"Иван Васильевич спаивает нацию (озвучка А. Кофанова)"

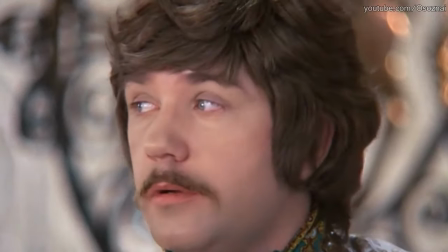12:33 Задача приема – вскрыть психологическую защиту трезвенников, а пьющим дать модель поведения «Заставляй».
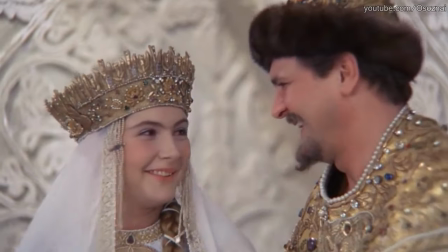12:40 Стандартный шаблон. Уже второй раз за фильм, когда кого-то заставляют выпить.
Ой, что?
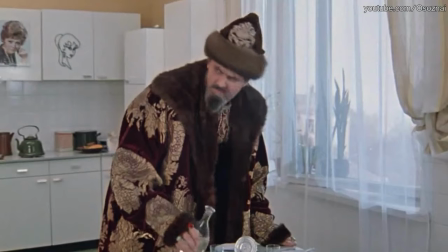12:48 Также мы узнаем, что и жена царя тоже пьет. Просто сцена с алкоголем, без какой-либо необходимости.
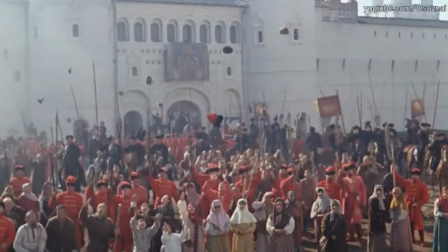12:55 Служивый люд царя спасенного видеть желаем! Слать их надо немедленно куда-нибудь, ясно?
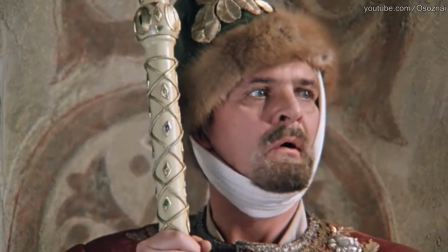13:03 Царский указ. Приказываю. Послать войско.
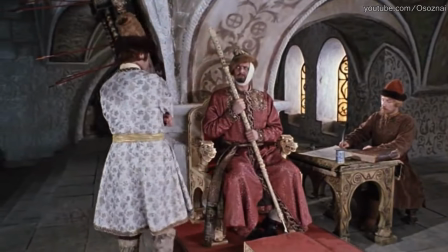13:07 А вот редкий пример полезного в фильме. Нам показали технологию отвлечения масс от чего-то важного.
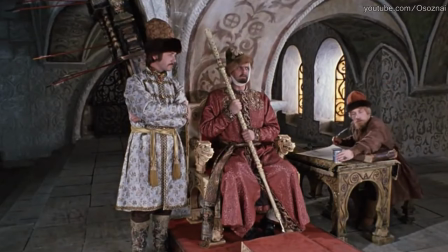13:14 И перевод внимания на войну или другие противостояния.
А приоритеты-то известные.
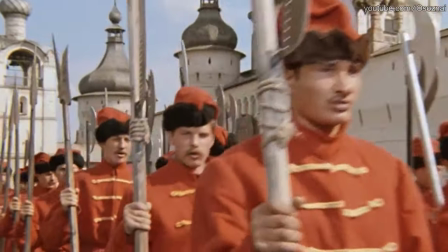13:22 Самый быстрый просто убивать. Мировые войны местные.
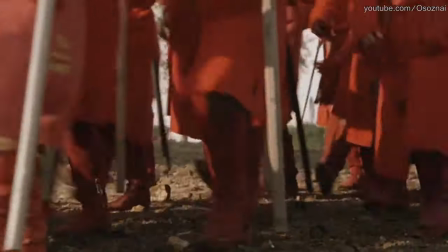13:30 Вот где можно грабить, воровать. Можно грабить без кровопускания.
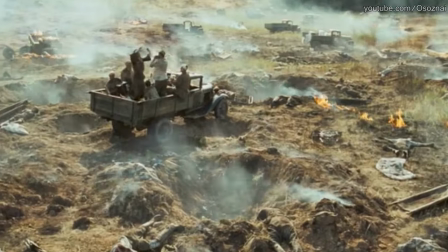13:38 Но уйдет на это больше лет. Алкоголь, табак и наркомания.
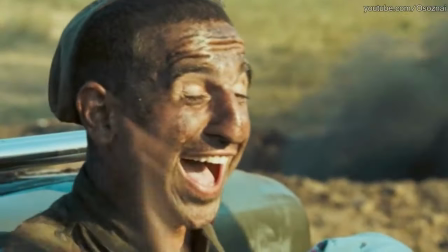13:47 Геноцид крутой приоритет. А, да-да, конечно, пацаны.
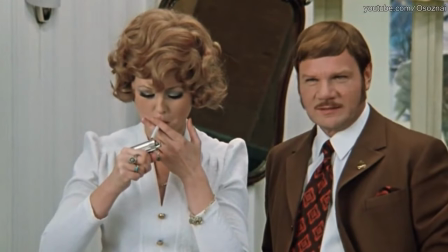13:52 Тут мы узнаем такую полезную и важную информацию, что и жена Шурика тоже курит.
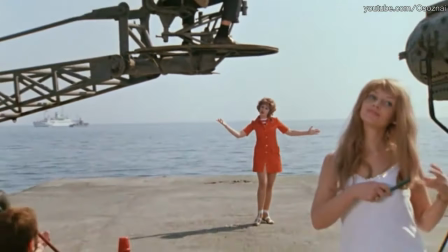13:58 Молодая, красивая, успешная. Естественно, это никак не влияет на происходящее, это никак не связано с сюжетом.
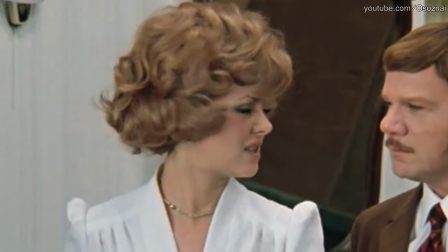14:06 Естественно, это происходит в квартире, что неестественно. Просто так закурила, просто так положила пачку, чтобы ее видно было.
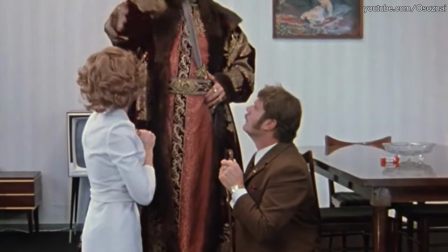14:14 Глупо было бы думать, что это для пропаганды. Иван Васильевич, давно в кадре водки не было.
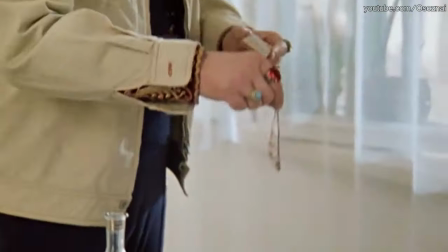14:19 Сходите чисто случайно на кухню колбаски порезать. А когда опять надо будет напомнить зрителю о водке, мы вас туда за килькой отправим.
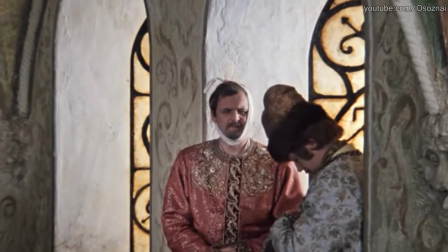14:27 Узнаем, что и этот персонаж курящий. Конечно, лучше бы лишить этого персонажа сигарет, но вы понимаете.
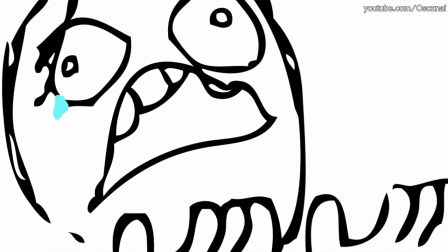14:34 За что? За что? Простите.
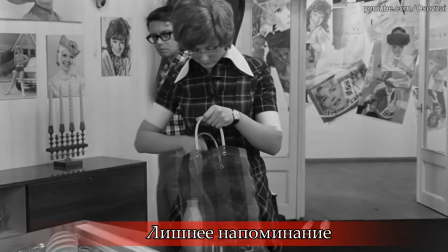14:36 Часто в фильмах стараются лишний раз озвучить что-то связанное с наркотиком, чтобы задействовать не только визуальный канал восприятия, но и аудиальный.
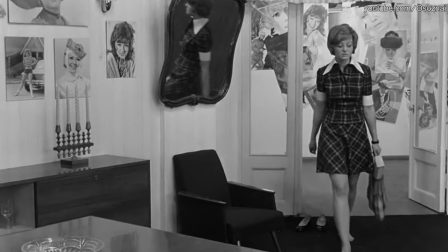14:44 Что у тебя творится? Накурил, надымил.
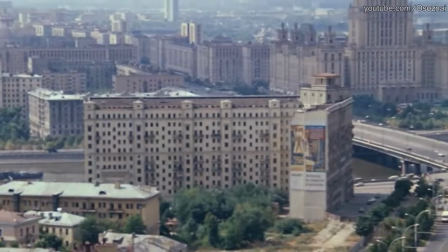14:48 Вроде бы фильм не про курение, но это слово встречается как минимум 5 раз. Перекур.
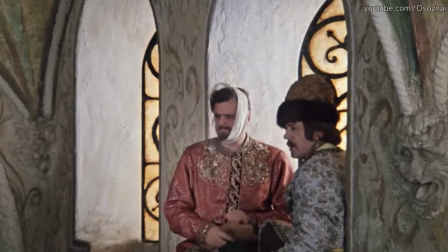14:53 Мы просто не считали. А вот в фильме «Утомленные солнцем 2» посчитали.
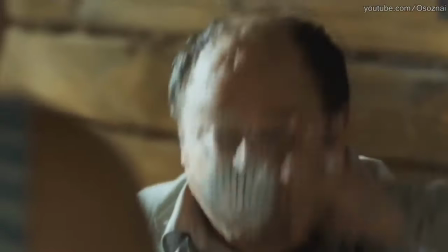15:00 И там оно встречается всего лишь 16.
Вот это как!
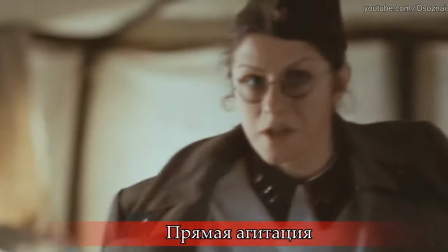15:05 Дай покури немножко. Курни, курни, и в голову не бери ничего. Пусть есть, не кури. Пора бы уже. Покурим?
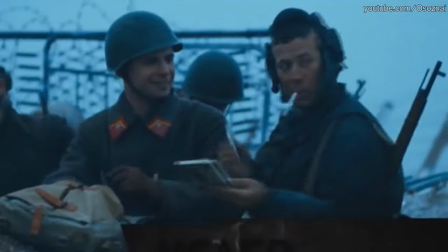15:11 О, дайте закурить. Дай курница. Мужики, курить будете? Ну-ка, дай покурить. Позвольте, я закурю.
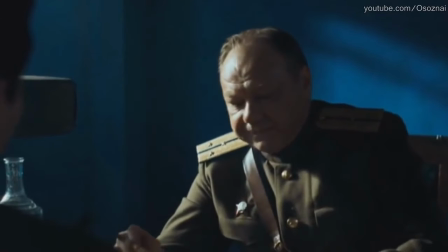15:16 Да курите, курите. А где ты закурил-то? Всегда не закуришь.
И это обычные, среднестатистические фильмы.
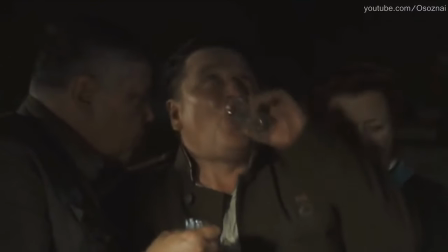15:22 Мы не выбирали самые наркотизированные. Согласитесь, что вы раньше этого не замечали.
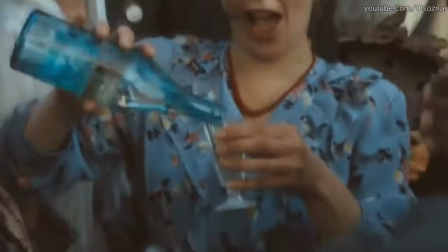15:26 А ты? Я! Ему переводить олыка не вяжет.
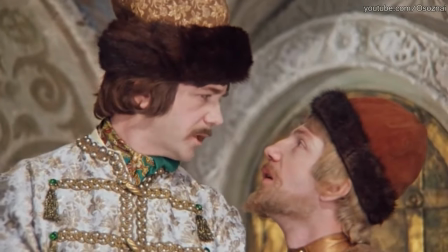15:32 Мы его в кипятке и сварили.
Очередная информация о том, что кто-то выпил и какой плохой царь.
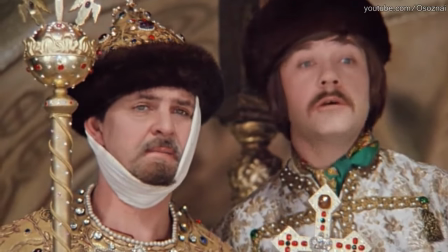15:38 Может показаться, что это антипропаганда алкоголя. Отчасти да, но сути дела это не меняет.
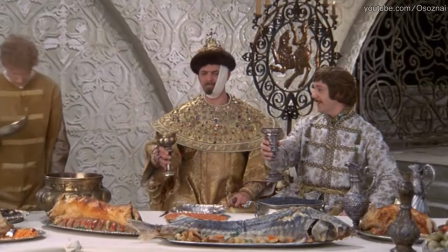15:45 Шаблон в их методичке такой.
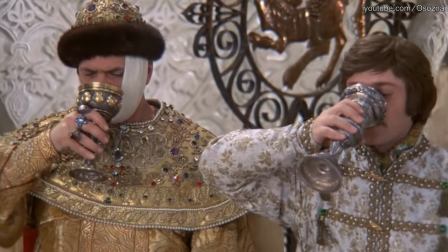15:47 Если говорим что-то полезное или хорошее, то только в окружении чего-то гораздо более вредного и плохого.
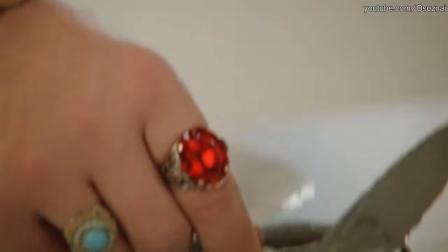15:54 То есть вы не найдете в этом фильме ни одной самостоятельной сцены, которая просто учит хорошему.
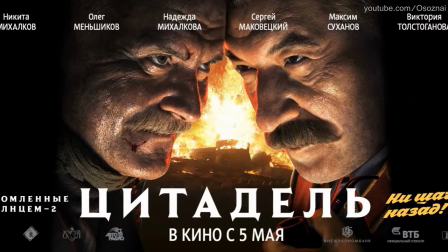16:00 Если будет хоть что-то хорошее, то рядом обязательно целая гора плохого.
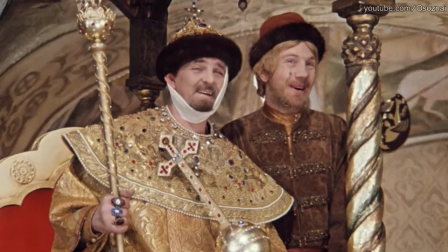16:05 Кстати, о том, чему учит фильм.
Да пусть забирает на здоровье, я-то думал.
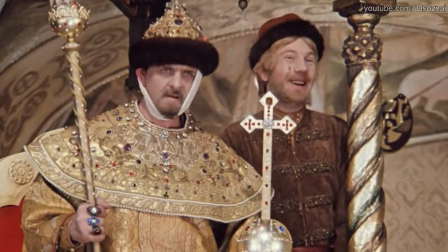16:10 Почему?
Показано, что общественник-активист спокойно разбрасывается государственными землями.
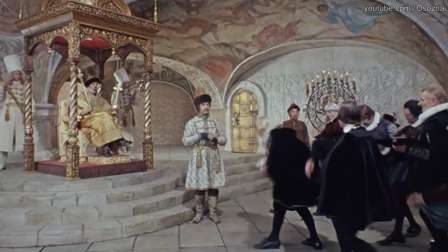16:16 Да ты что, сукин сын?
А вор этого сделать не позволяет. В фильмах не бывает ничего случайного.
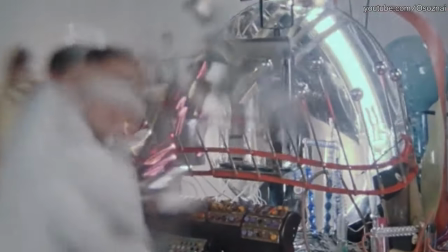16:22 Пропагандисты делают ставку на тех, кто думает, что в фильме возможны художественные преувеличения и неточности в деталях.
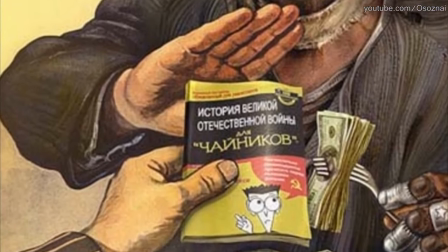16:29 Но в целом впечатление создается верное. Именно наличие такой уязвимости в мозгах у зрителя позволяет манипулировать его сознанием.